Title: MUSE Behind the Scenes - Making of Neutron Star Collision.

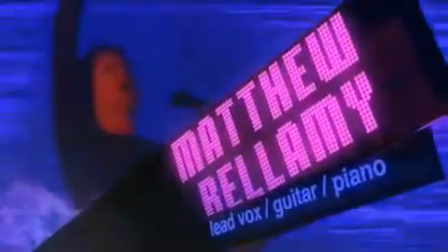Hey how's it going? Hi, my name's Chris.
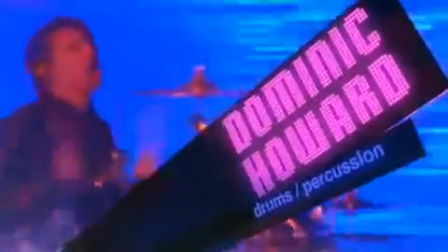My name's Dominic. We've got Muse here. I'm here on the set for a video for our new song called Neutron's Love Illusion. Love The video is going to be associated with the film Eclipse, which is the third film of the Twilight series. About to start spinning around and performing in front of these big screens.
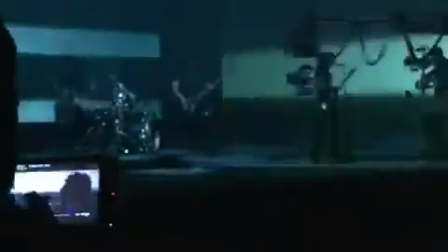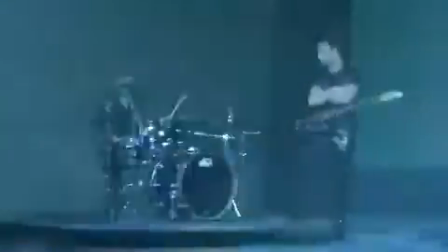I'm actually quite used to spinning around at the moment. On the tour that I've been doing around the States, we've got this set all up in these three big towers, and I'm actually spinning around 20 feet up in the air, so I'm kind of used to it, so it should be cool.
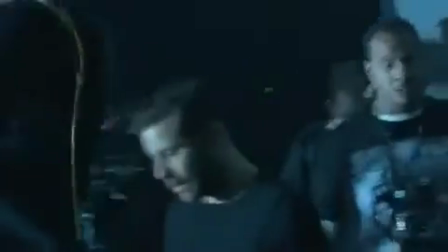Anthony Mandler is directing the video, he's a great man. Anthony Mandler, Muse. I'm just about to get started, so here we go, check it out.
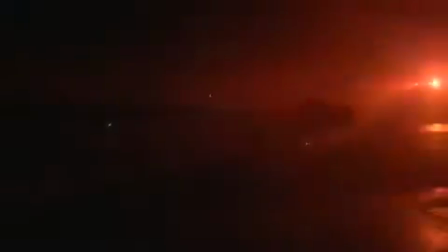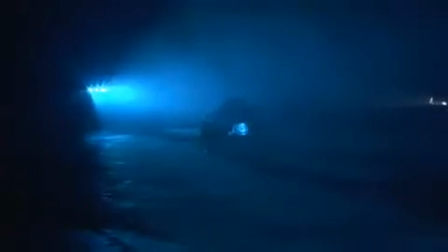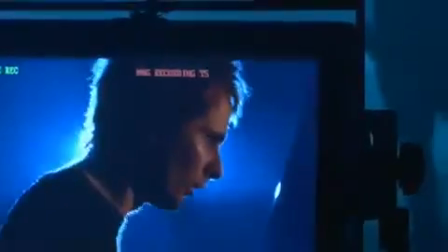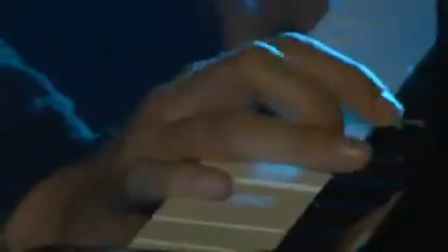Ooh, Matt's playing the piano in the air somewhere. Might be able to hear it in the distance. We're cutting what is mainly the intro and the outro of the song, just got a piano intro and a piano outro.
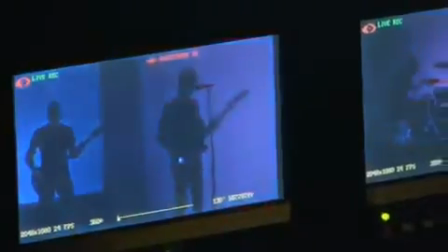The rest of the song I'll be playing in the guitar. Where are we? Orange County?
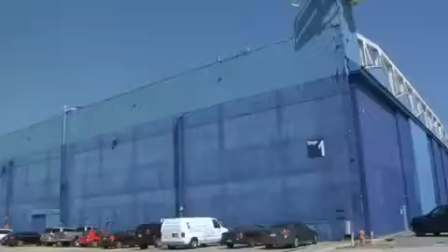I've got no idea. Somewhere near Los Angeles. We were in the sun, but now we're in a big, cold warehouse, but we're very happy to be here and have a great time. But really, we're just going to lock out, and it's pretty straightforward.
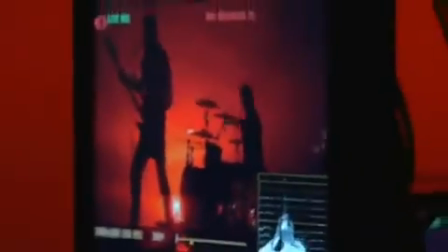We always do a lot of visual and video incorporation into the show anyway. He's got the lighting so it feels like a gig, you know?
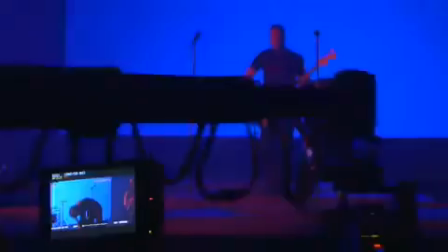Lots of strobes going off, head down, rock out.
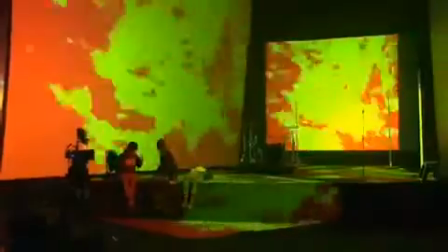Clashing lights and big video backdrops so you just kind of feel very at home.
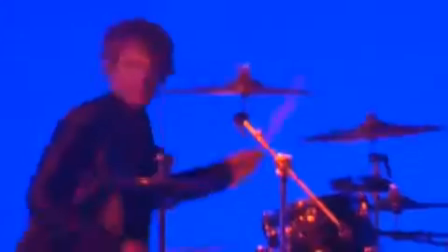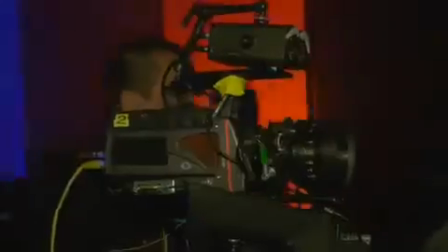Great lighting and great camera work. Learning how to play our new song at the same time. We've never played it before apart from in the studio, so we're kind of learning it all over again.
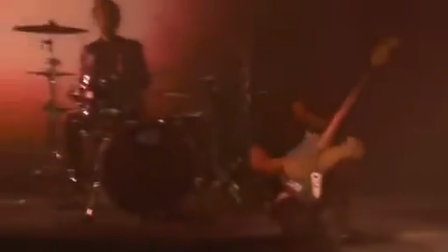Because you've finished it like yesterday.
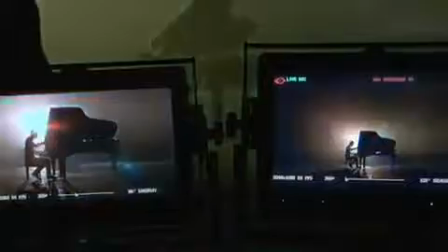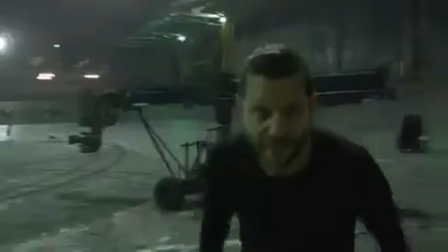And cut. Finished. It's a round. Done. Yeah, we've just finished the video.
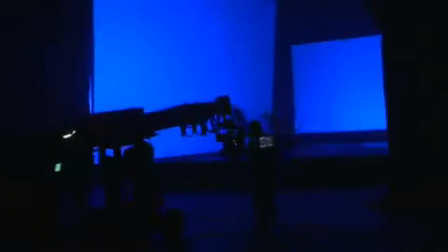Hope you guys enjoy it. Thank you to everybody. We've got to rush off to go to Mexico City to go and do a gig from 55,000 people. So we've got to run off, but it's been good. Enjoy the video. See you around. Cheers. That is a wrap, ladies and gentlemen. Thank you very much. Hi there. So this is a wrap on the video. We've finished. We've done it all. I'm very pleased with it. I think it's going to look great. Anthony's been wicked. You know, it's going to be a big and epic video. So, I've just got changed back into my civilians. Going to go and head out, go and hit the town. So, thanks. Enjoy the video. See you later. Cheers.
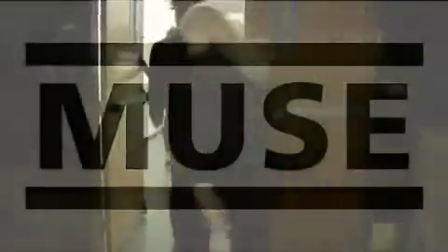You guys are back to the hotel? Yeah.